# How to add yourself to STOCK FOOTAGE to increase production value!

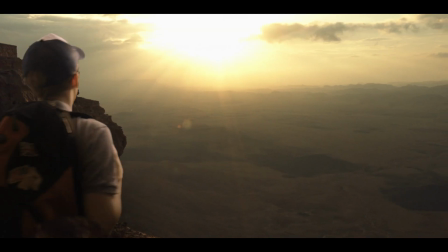Hey guys, Steve from Unexplored Films here, and today we're gonna try and add me into some stock footage to demonstrate how you can massively increase your production value on a budget.
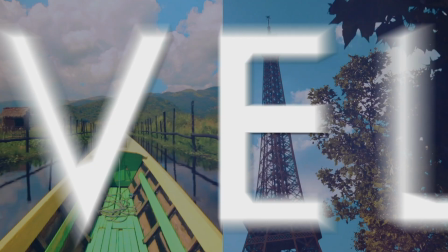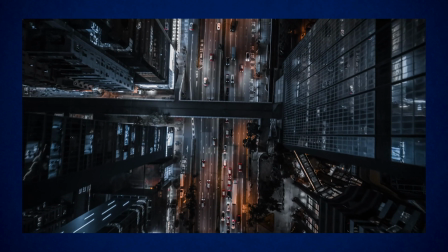Now, we all know stock footage is a great way to increase your production value easily,
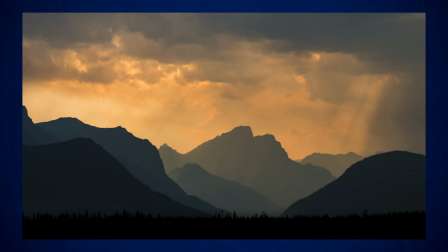but who says you just need to use the shots as they are once they are licensed to you to use?
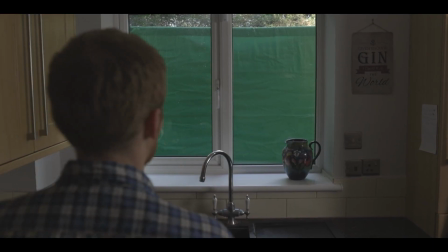You can color grade, reverse clips, or composite them together with other elements to really make them your own.
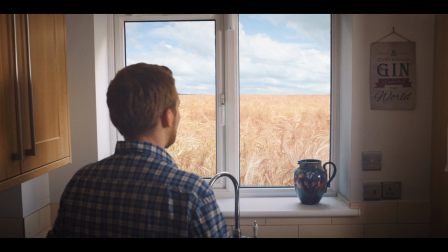And that's what we tried in our latest experiment.
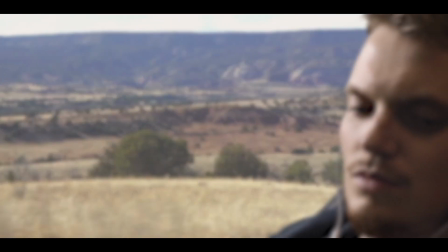We tried adding me into several stock clips in order to show that they can be used in some creative ways to add production value to your story.
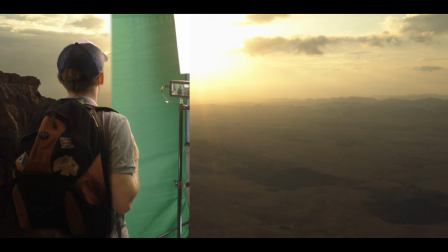And once you start seeing stock footage as just one more building block instead of feeling like you just have to use it as you found it, you can really start to have some fun.
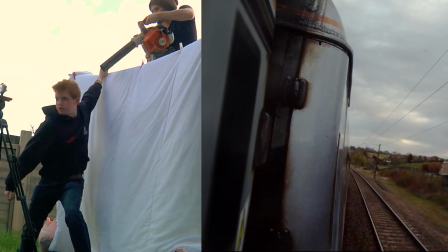So like a lot of the experiments we try, this is just one more method of how to make your film on a budget.
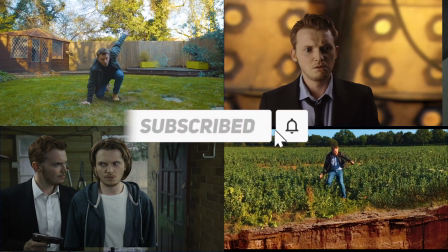And if you're enjoying these DIY Hollywood effects and tutorials, be sure to subscribe to the channel and you'll see lots and lots more.
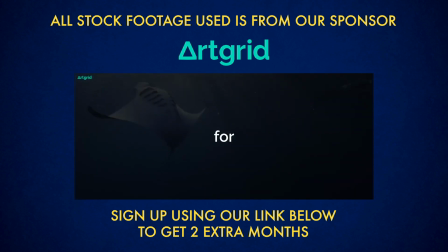Now, because we needed lots of stock footage for this video, it is sponsored by our friends at ArtGrid,
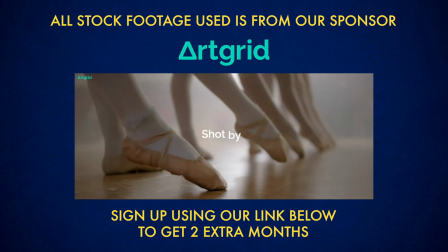a fantastic subscription-based stock footage site which offers unlimited downloads for one simple license and one monthly fee.
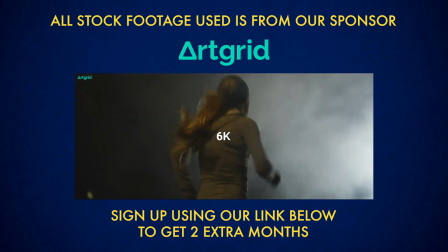So far, I'm pretty impressed with them because they've got lots of high-quality, well-shot clips.
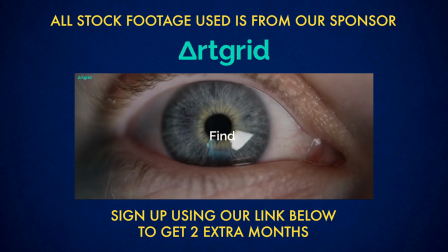And if you use our link below this video to sign up to ArtGrid, you can get 2 extra months.
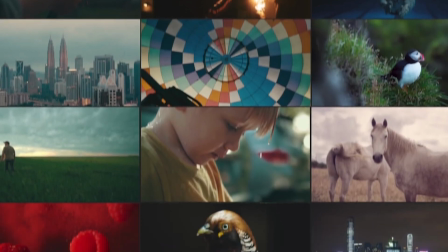So the first thing we did was to look through ArtGrid to find some great stock shots that I could interact with.
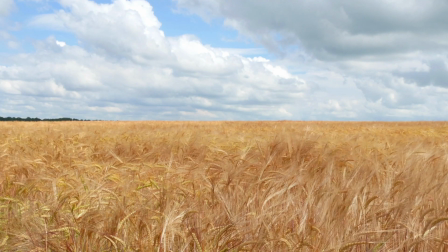The obvious ones were shots that could be used as a view that I could be looking at, and our plan was to film our new elements against a green screen.
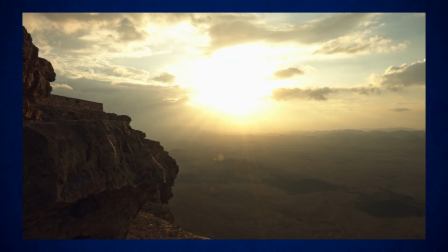The first one was a pretty basic idea of me dressed as a hiker looking at a landscape with a sunset.
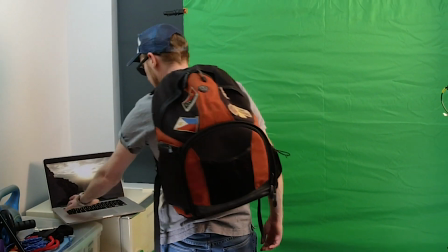We had the original clips queued up on a laptop off to one side, and the trick with all these clips was to move our studio lights around and recreate the lighting seen in the clip.
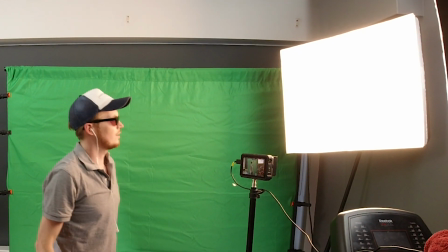So for the low sun in the shot with this landscape, we used a softbox in the corner with a warm color temperature,
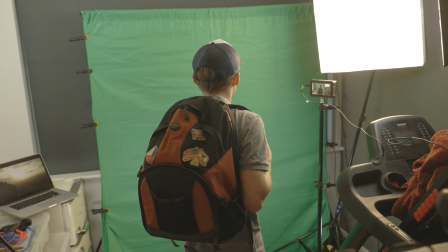and I simply walked into frame with a backpack and had a look around as if I was in a landscape.
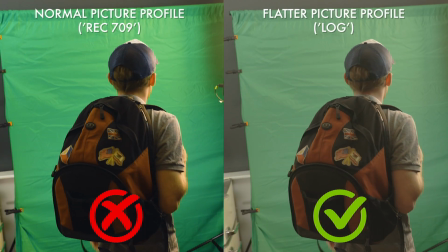Because we knew we would have a lot of color correcting to do to match the stock clips, we were careful to shoot our new elements in log,
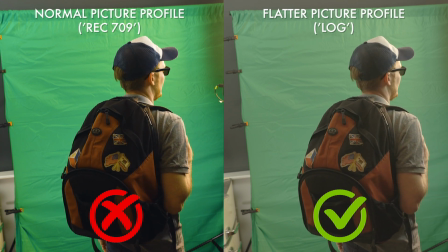which gave us flatter colors and more information than a standard picture profile would.
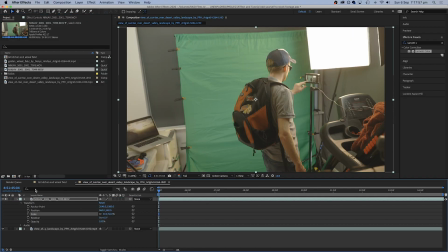If you open the stock clip in your editing program and drop in your newly shot elements on top, you can then remove the green screen and start to refine it.
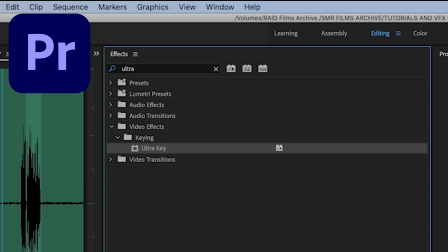If you're using Premiere, you can use the Ultra Key effect, and if you're using After Effects, you can use Keylight.
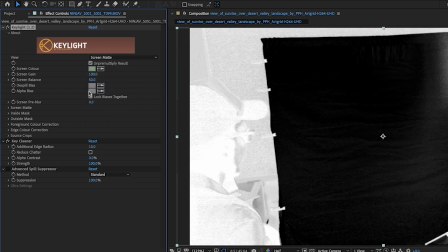We used After Effects, and if you want to learn how to use Keylight in more detail,
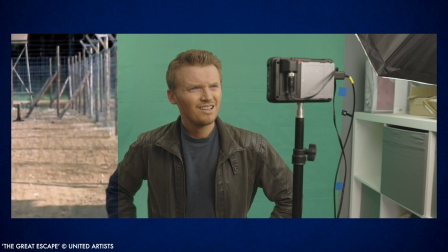head over to our tutorial on how to add yourself to movies, because we used exactly the same process in this experiment.
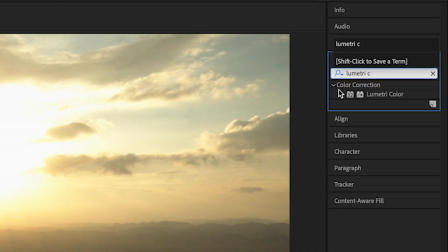Once we had refined the key as best as we could, we then used the Lumetri color to try and match our colors to the colors in the original footage.
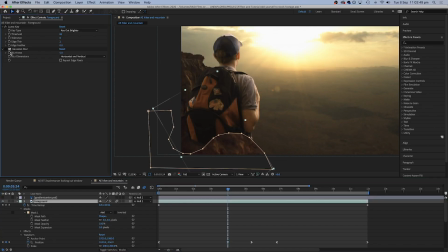To integrate the character in the scene a little bit more, we also copied and pasted some of the rock texture and put it slightly in front of the character and added a blur.
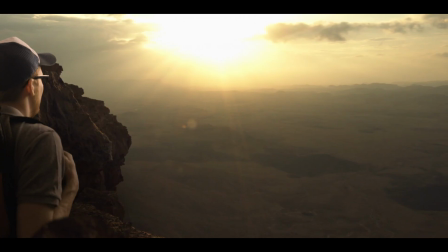Finally, if you parent or nest all of your layers together, you can then add some camera movement to the whole thing and it will look less static.
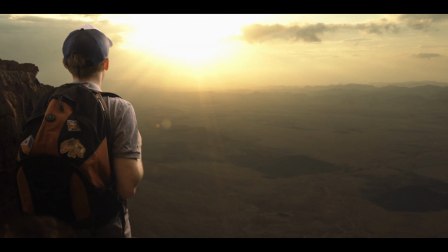So this first experiment looking at the view worked fairly well, so then we thought about some other ways that a view could be presented.
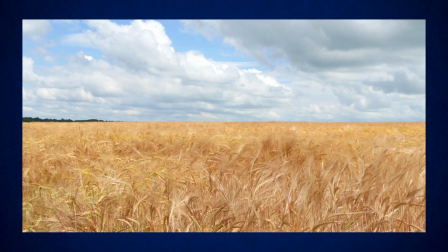For our next test, we wanted to try a view visible through a window, and for this we selected this shot of a field and some sky.
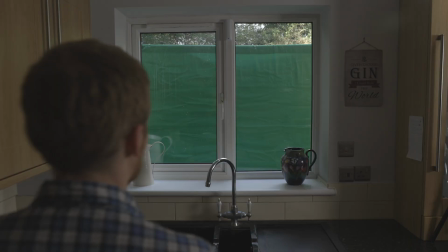Then we set up a green screen outside a real window and simply filmed the element inside of me walking towards the window and looking at the view.
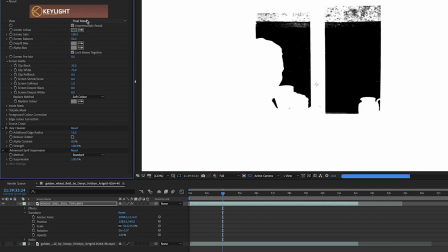Once this was done, we could use the same process as before to remove the green screen and simply add in our footage.
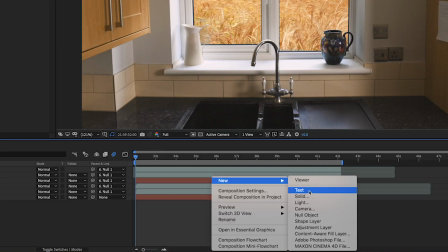And another good trick to make it look like something's appearing through a window is to add a white solid between the two layers and turn the opacity really low to something like 10%.
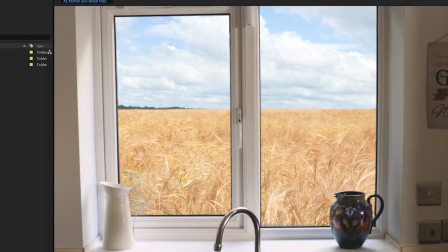This will make everything behind it a little fainter and a bit less contrasty.
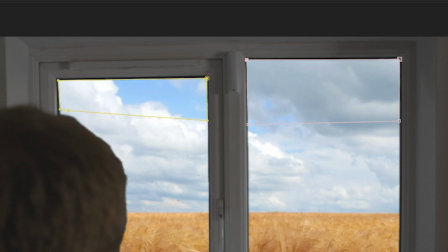With some masking to remove the top parts of the window that the green screen couldn't reach, and with a fake camera movement added once again,
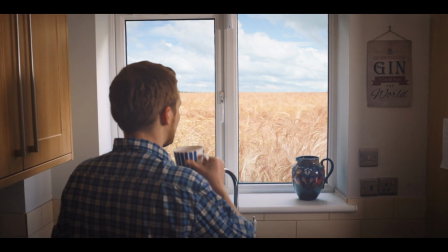we were able to create a pretty decent version of a new view appearing out of a window.
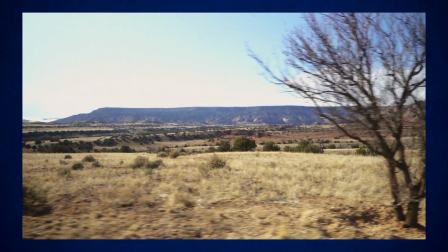Pretty soon we realized we could use moving clips as views seen from modes of transport, so we used this clip here as the background to be seen from a train.
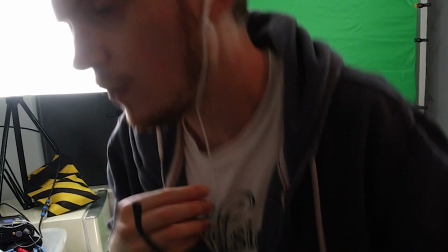For this we simply added a chair in front of our green screen, lowered the camera to head height, and adjusted the lighting to match this new clip.
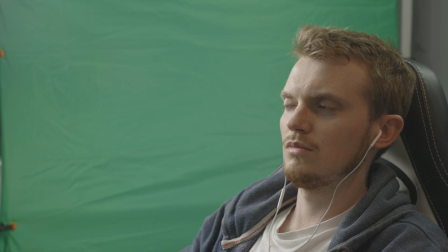Then we could film me seated as if I was on a train and add the background in behind.